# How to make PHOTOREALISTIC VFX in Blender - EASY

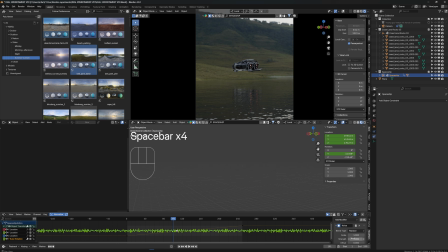987s
I hope you can see that, and that's not exactly what I want, so I'm going to increase the scale so it just jitters slower. So it's just, it looks a little, it's actually moving.
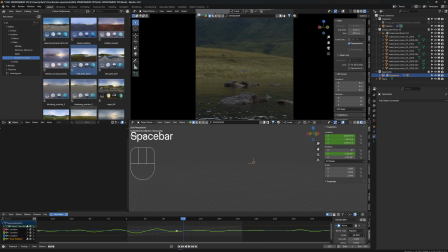1004s
I can even make it even slower. There we go.
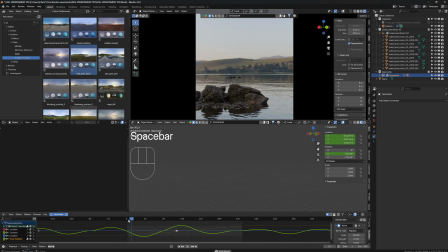1007s
If I wanted to move more, turn more, I could increase the strength, which I probably won't do.
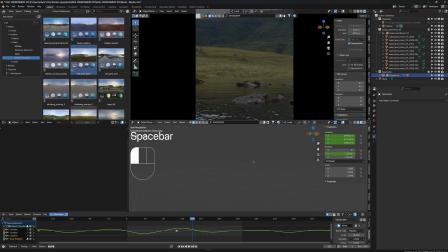1014s
Actually, it doesn't look too bad. Let's just split the middle like somewhere here, 1.4.
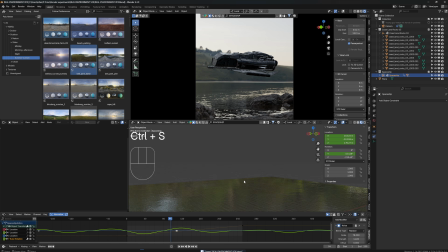1021s
That'll do. Alright. What else can we do to add photorealism? We need some atmosphere. The way we're going to do that, we're going to Shift A and make a cube.
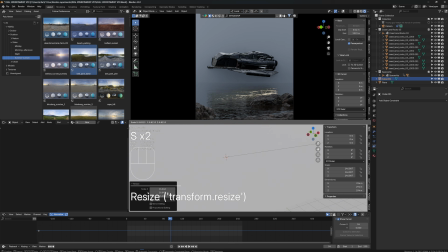1035s
Increase the size of the cube by a lot. We want to have everything in the scene inside this cube.
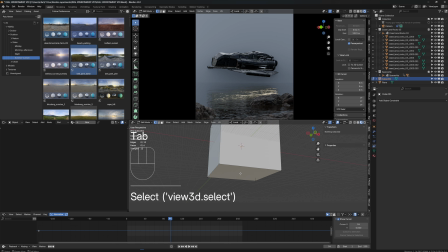1043s
With tab, I'm going to select the bottom here
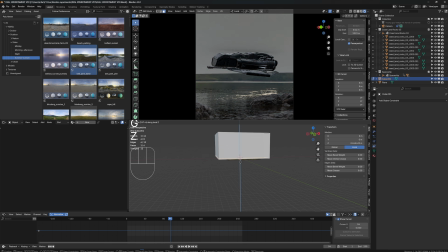1048s
and bring the bottom up because I don't need the cube to be that low, just till here.
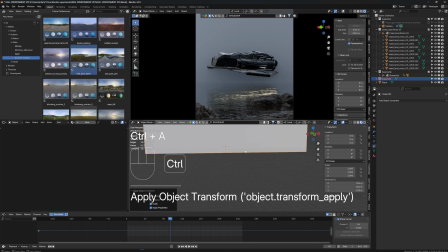1053s
Apply the scale as usual when you change something size. Give it a new material.
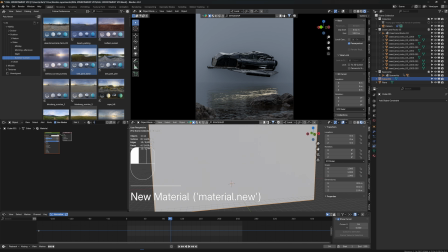1059s
Let's call this volume.
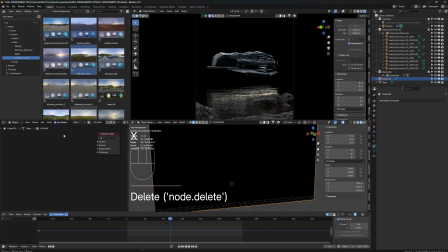1063s
And I'm gonna delete the principled volume, principled BSDF, and give it a principled volume instead. What that does is it gives everything fog.
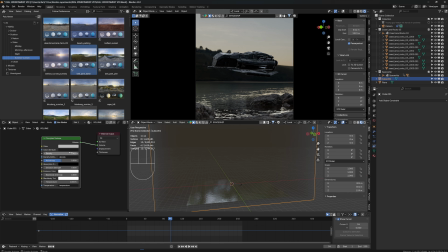1073s
Right now the fog is too strong, so if I decrease the density, it's gonna be just weaker.
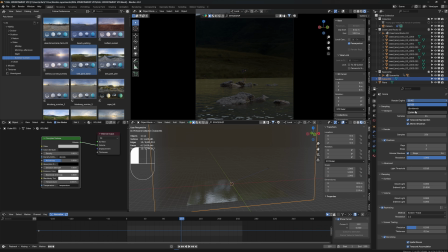1082s
And for that, let's actually switch to cycles because fog always looks better in cycles.
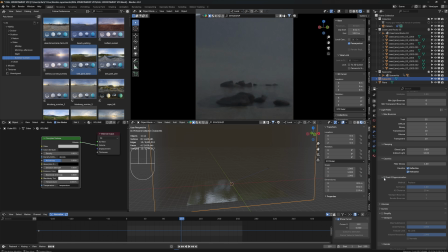1088s
Also, I'm going to turn off fast GI approximation, turn up volume a little.
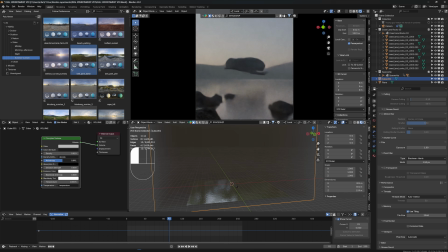1093s
And now with the anisotropy, if I increase this to 0.6, the fog is more visible when it's backlit, and that's how it is in nature usually.
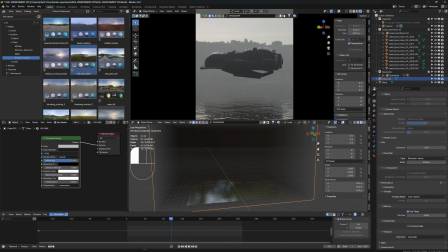1103s
And that already looks very, very cool. The fog might be a little strong, but that's okay. I'm just going to decrease the number by half.
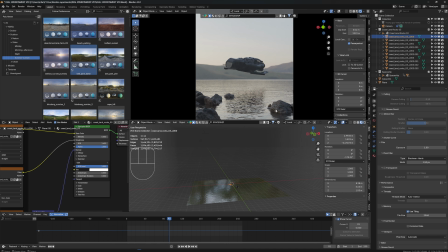1111s
I'm going to increase the specular IOR level of my rocks a little so they're going to look a little wet, and also the metallic.
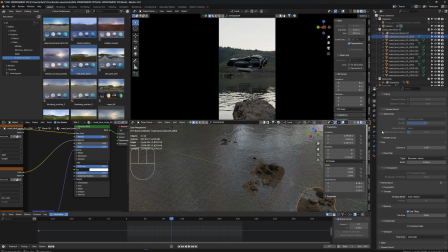1121s
Now, and another very cool plugin which I really recommend is Camera Shakeify. It's by Hubert. I really recommend it because that basically can make your camera shake as if someone was holding it with their hands,
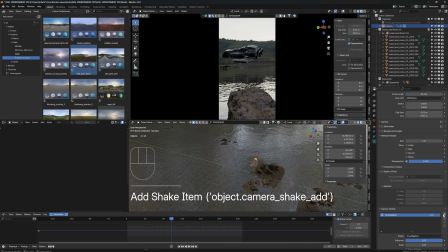1139s
which always gives it a little more photoreal look.
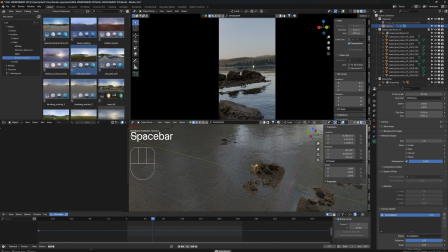1141s
So when I now play it, you can see it looks like, okay, someone is actually holding this, which is very cool.
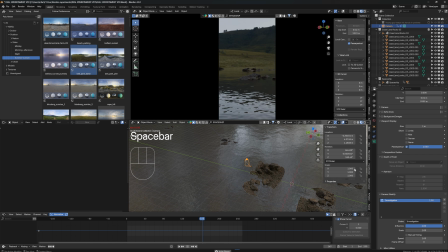1149s
And it has different modes.
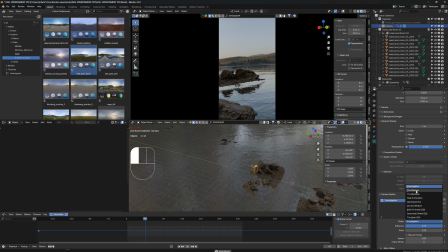1151s
Investigation is always like the go-to, but there's a close-up which just makes it move a little less.
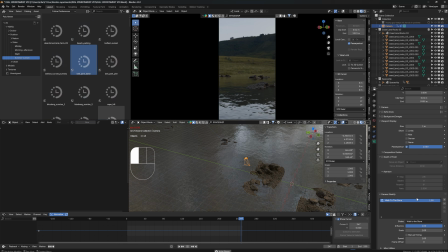1160s
The wetting, it's even smoother. Walk to the store is probably very organic.
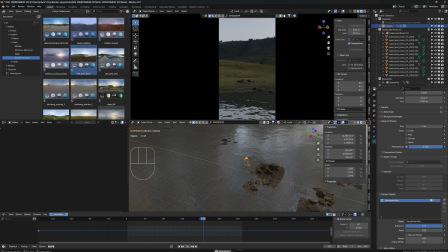1170s
Handycam run, so someone is like running with their phone, and you can also decrease the influence or scale. So I'm just gonna go with investigation because that looks very real, and there you go.
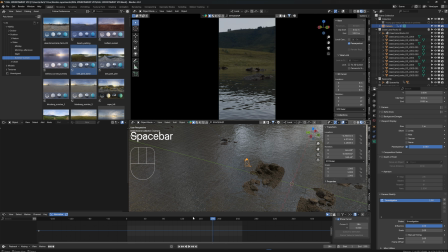1185s
That just gives a little more imperfection in the camera movement, which always looks very real.
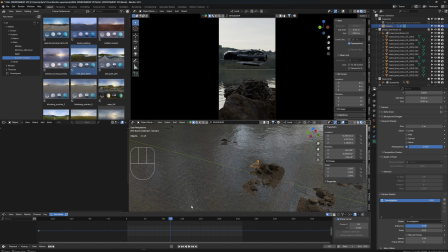1192s
Okay, one more thing I want to add is a particle simulation where water particles spray left and right. So let me try that real quick.
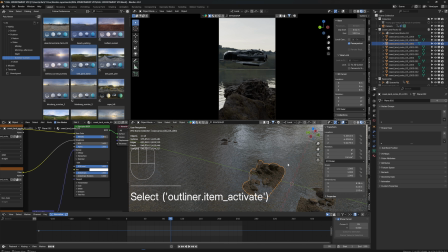1205s
For that, I'm just gonna go to my car, or to my spaceship,
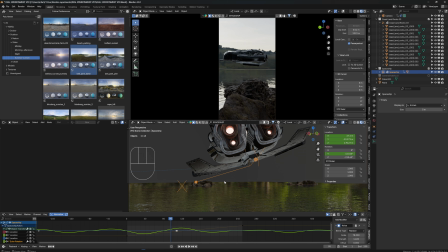1210s
and the idea is I'm gonna add a particle emitter right underneath the ship on this water surface, and spray water particles, which are not real particle, not real water, not a fluid simulation, just particles spraying left and right
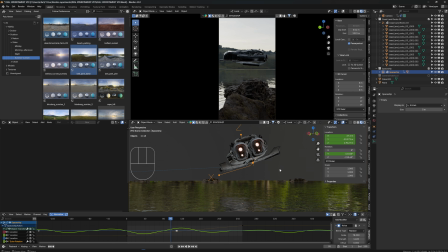1229s
from the power of the jets, and that could add a little photorealism. So I'm going to do that real quick.